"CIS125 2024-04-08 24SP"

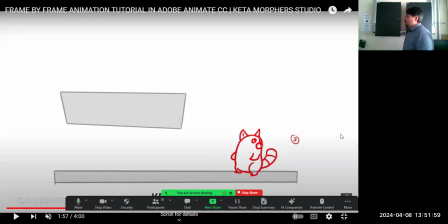(107:39)
So a little bit of pre-movement there. Drawing the character on hind legs, looking back, pointing the ears in the right direction, the snout in the right direction, the tail is behind the body, three-dimensionality, third pose.
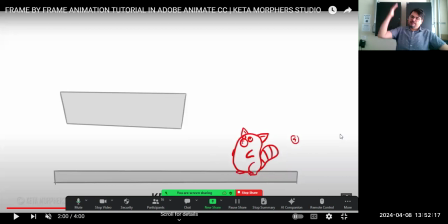(107:54)
Pose. Okay, that's where I'm going. I'm not going back. They're chasing me. I'm going forward. So another drawing, looking in that direction. That's all of that pre-animation, even before movement. We got the startled down here. Then we look around a little bit. And then, okay, we got to get out of here. Crouch down again to build up the power to jump.
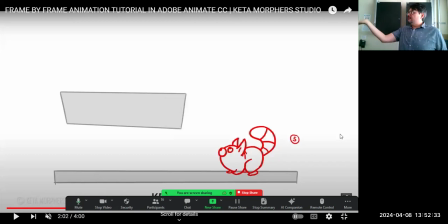(108:13)
Notice how the tail, squash and stretch. When we had the ghost, the tail is serving as a way to kind of show the momentum and direction of things. The tail, the momentum of it is in that sort of a pose because it's following, it's trailing the body.
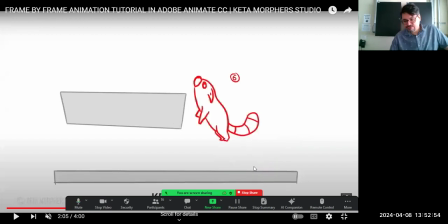(108:31)
Then the next keyframe. All right, so it moved from right here to way up here, quick jump. It wasn't 3 more drawings from here to here. It was 1 drawing from here to here, fast movement. And then here, clearly we see the stretch.
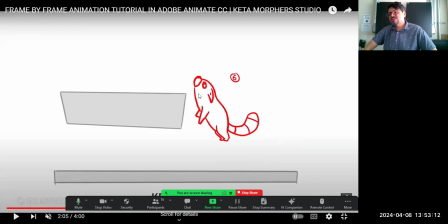(108:50)
Look at the ears also stretching back. The paws downwards, the tail hasn't caught up yet. The tail is still on the previous pose. It's going to catch up in a moment, stretch out. The next key frame, right there. See, now the tail is trailing.
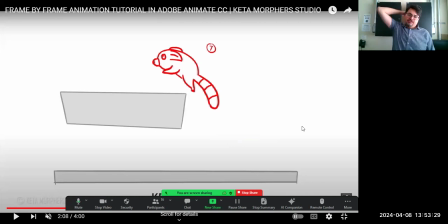(109:08)
The body is forward. The ears are further back. The back legs are back. It's about to land on the platform. Squash. Its legs are...
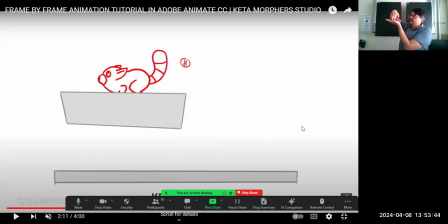(109:21)
It's not a ball deforming, it's the body deforming in that the legs are bending, Our legs are bending as we hit the platform. Eighth drawing. Ninth drawing, where that looks a lot like the one where it was standing up here a moment ago.
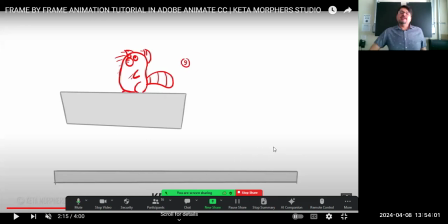(109:39)
Maybe a little trickier, copy and paste, save effort. But then we're drawing the character standing up again. We're drawing the little motion lines to show movement. And then just the final pose,
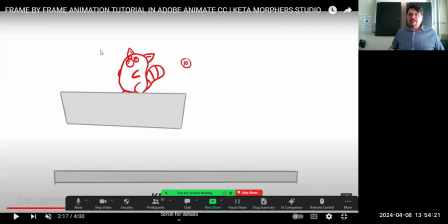(109:59)
everything in just static. No more wiggling of ears or tail or everything. We finished. And the video, 4 minutes long, it's just going to talk over and over about drawing every pose.
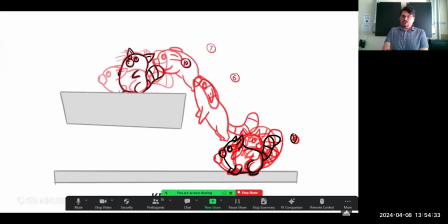(110:10)
And when it all comes together and it plays at a certain speed, it's going to add up to life.
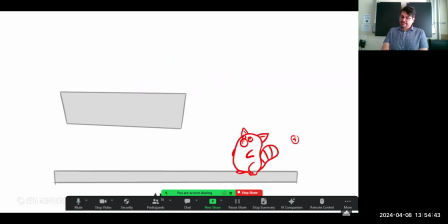(110:20)
So in approximately 10 key poses or keyframes, in about 10 keyframes, we have this movement. Depending on if it's 2 frames at a time, 3 at a time, 1 at a time, then we add speed.
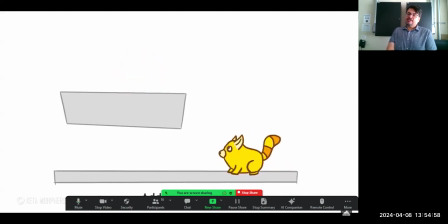(110:35)
Then we add colors and complete the character and add shading and all of that stuff. And then we complete the background. Complete the background.
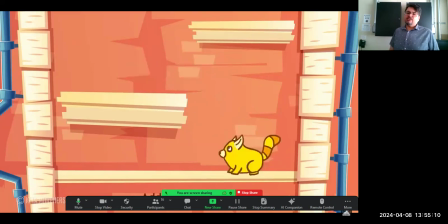(110:49)
Now we've got an environment and it all comes together and we've got legally distinct Pikachu going through the maze.
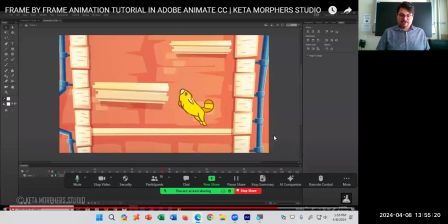(110:57)
Further watch the video, they further explain. But we'll do that. We're going to use the video as a starting point.
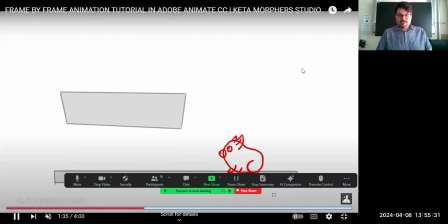(111:10)
Pause it at the right place. I'm just going to copy the video. That's a great way to learn.
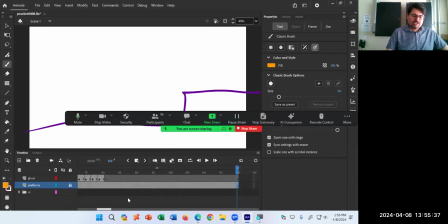(111:15)
On our particular project, let's do this in a brand new file instead of trying to use the current file.
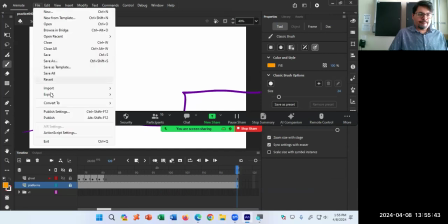(111:21)
Let's create a brand new file. Save that file, create a new file.
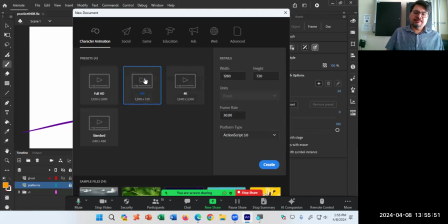(111:29)
As usual, full HD, 24 frames.
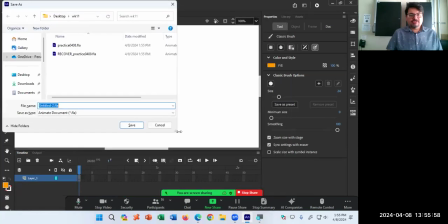(111:38)
Save this into your folder.